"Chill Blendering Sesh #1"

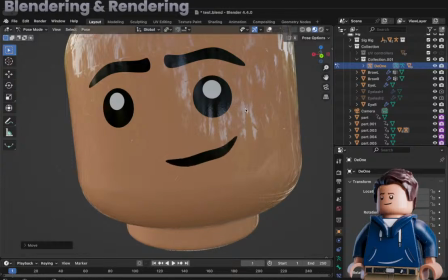22:23 There we go.
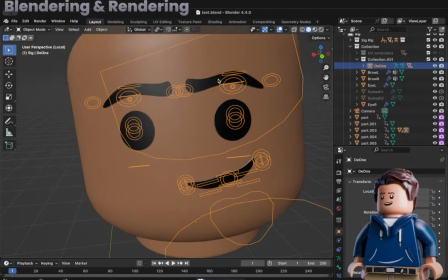22:26 Now his eyes are a little wide, and so instead of a way to combat that is just go to MechaFace, add a line, and I like to just put this right at the top of the eye, like so. And scale each of these down just a little bit,
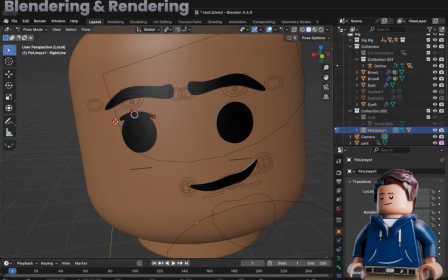22:46 and scale this like so.
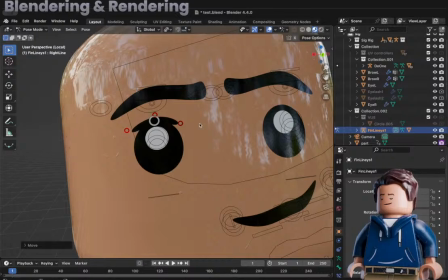22:58 That looks pretty good. I'm gonna move this one though. Also, chat, if you guys have questions, post it in the chat.
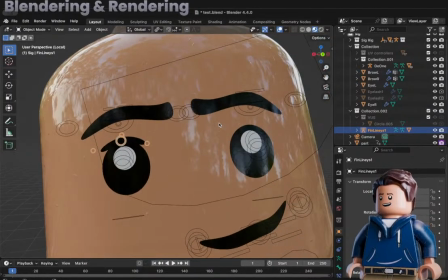23:05 I'm free to answer them. I I was going to make a Q&A video, and I still am, but I ran into,
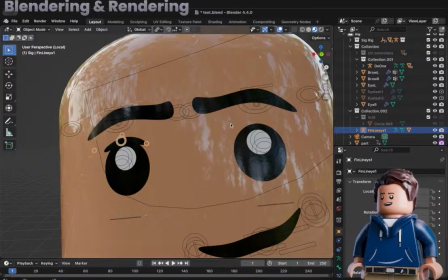23:12 well, I didn't run into, someone came to me, they ran into me, they gave me a commission, and that took over a month, and it consumed every ounce of my spare time.
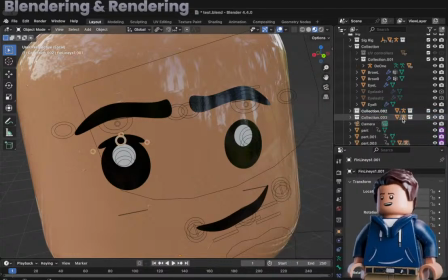23:21 So I've just not had time to do anything else since then. But I recently finished that, which is awesome.
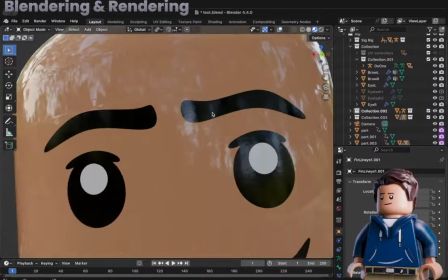23:28 So now I'm going to go back into my personal projects for my channel, and I will be doing a Q&A video.
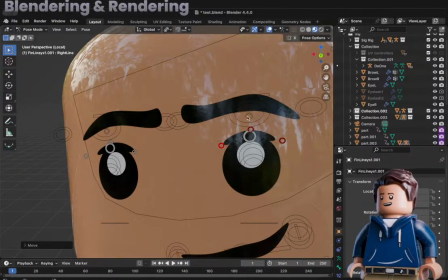23:35 But at the moment, I'm just trying to relax a little bit and do some fun stuff.
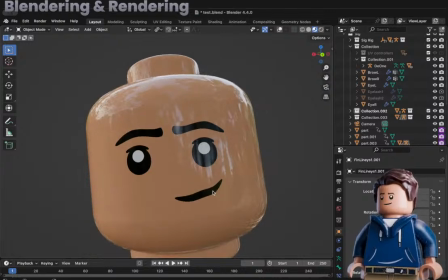23:40 So that's why I did this stream. This eye, that looks good.
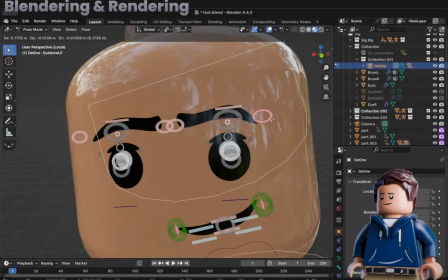23:47 Eyebrows are still looking absolutely massive. So I'm gonna move these out a little bit, move it down.
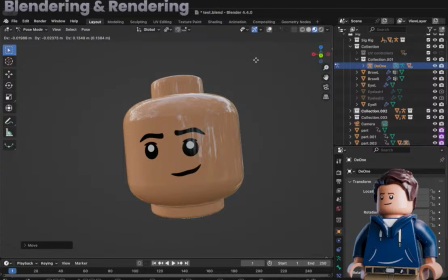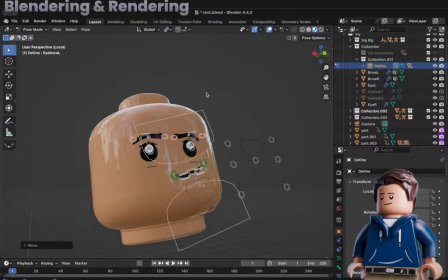24:04 Eyebrow a little bit higher than the other. I'm gonna accent that slightly.
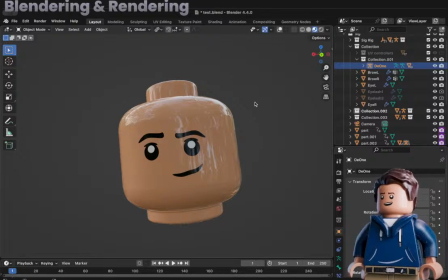24:13 There we go. I like that. That looks pretty good. I don't feel like adding any more lines right now.
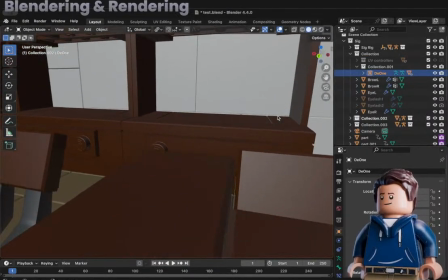24:19 All right, now I gotta match this to my hair color because that's also important. Eyebrows are the color of your hair most of the time.
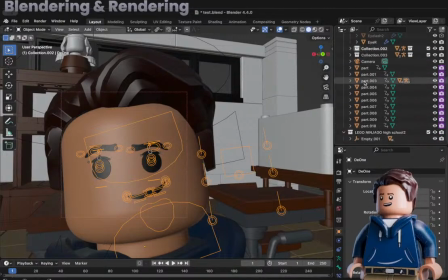24:30 I want to hide school.
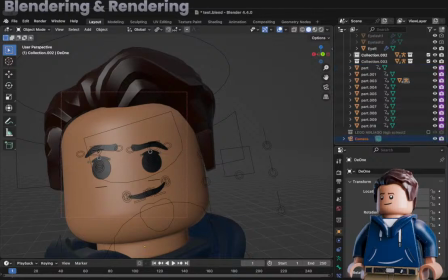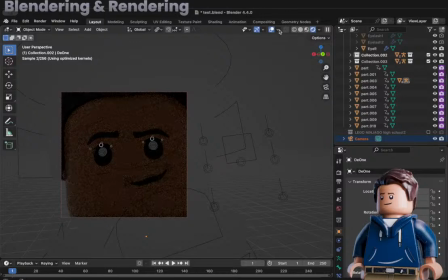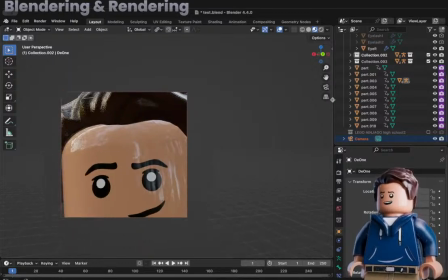24:43 All right, so it's like a reddish brown. Let's head up here. Brow. Eyebrows. It's like a dark brown, but more on the reddish side. That looks good.
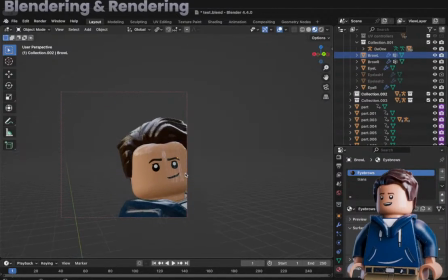25:01 I look relaxed. That's a good looking face right there. I'm proud of that face. All right, that looks good.
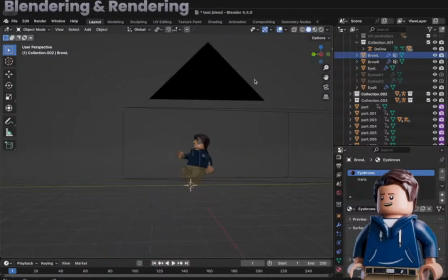25:08 Let's get this working in this scene. Because I actually want to see my face in this.
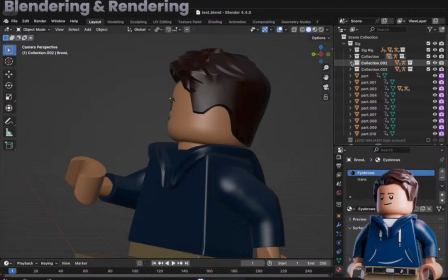25:14 I spent a lot of time on that face. It's a good looking face.
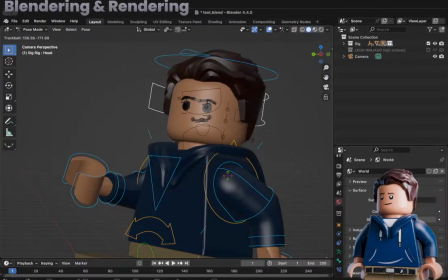25:20 This around. Oh my gosh, looking direct at the camera. That's terrifying.
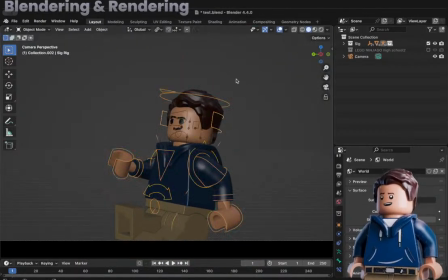25:31 Now I could do is I could tilt it a bit more towards the camera like this, and then cheat it a little bit.
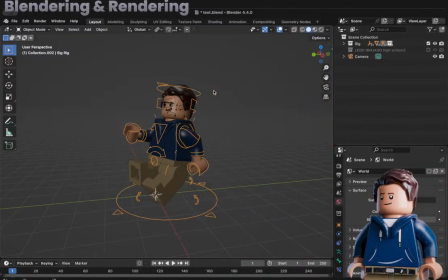25:37 You really don't want to be doing this. Is like moving the eyes themselves.
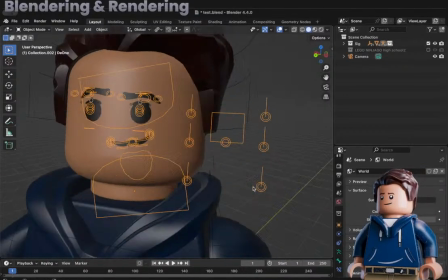25:45 That's a no-no. I rarely ever do that.
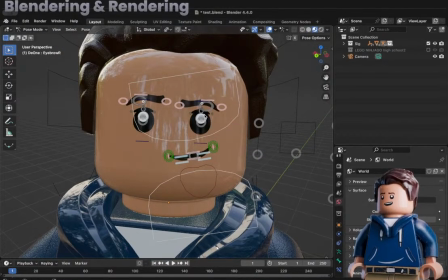25:49 I mean, obviously, of course, don't move the pupils like this. That's never looked good in my opinion. Like that's just kind of terrifying. This, yeah, I don't like that. I like keeping it up.
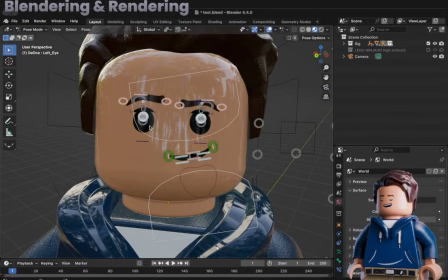26:05 But if I want to look a direction, like sideways, which is usually what you're doing, then I'll move it this way.
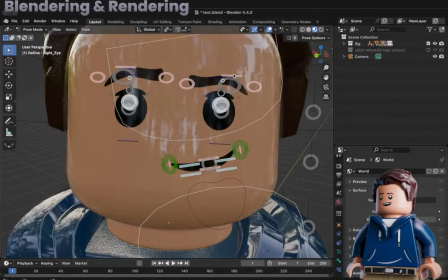26:11 I also have to move the lines as well. Yeah, if you're looking down or up, you move the neck or the head. Don't move the eyes.
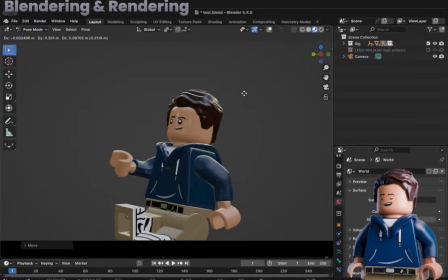26:25 There you go. You see just a little bit on this side. And you can tell he's looking that way.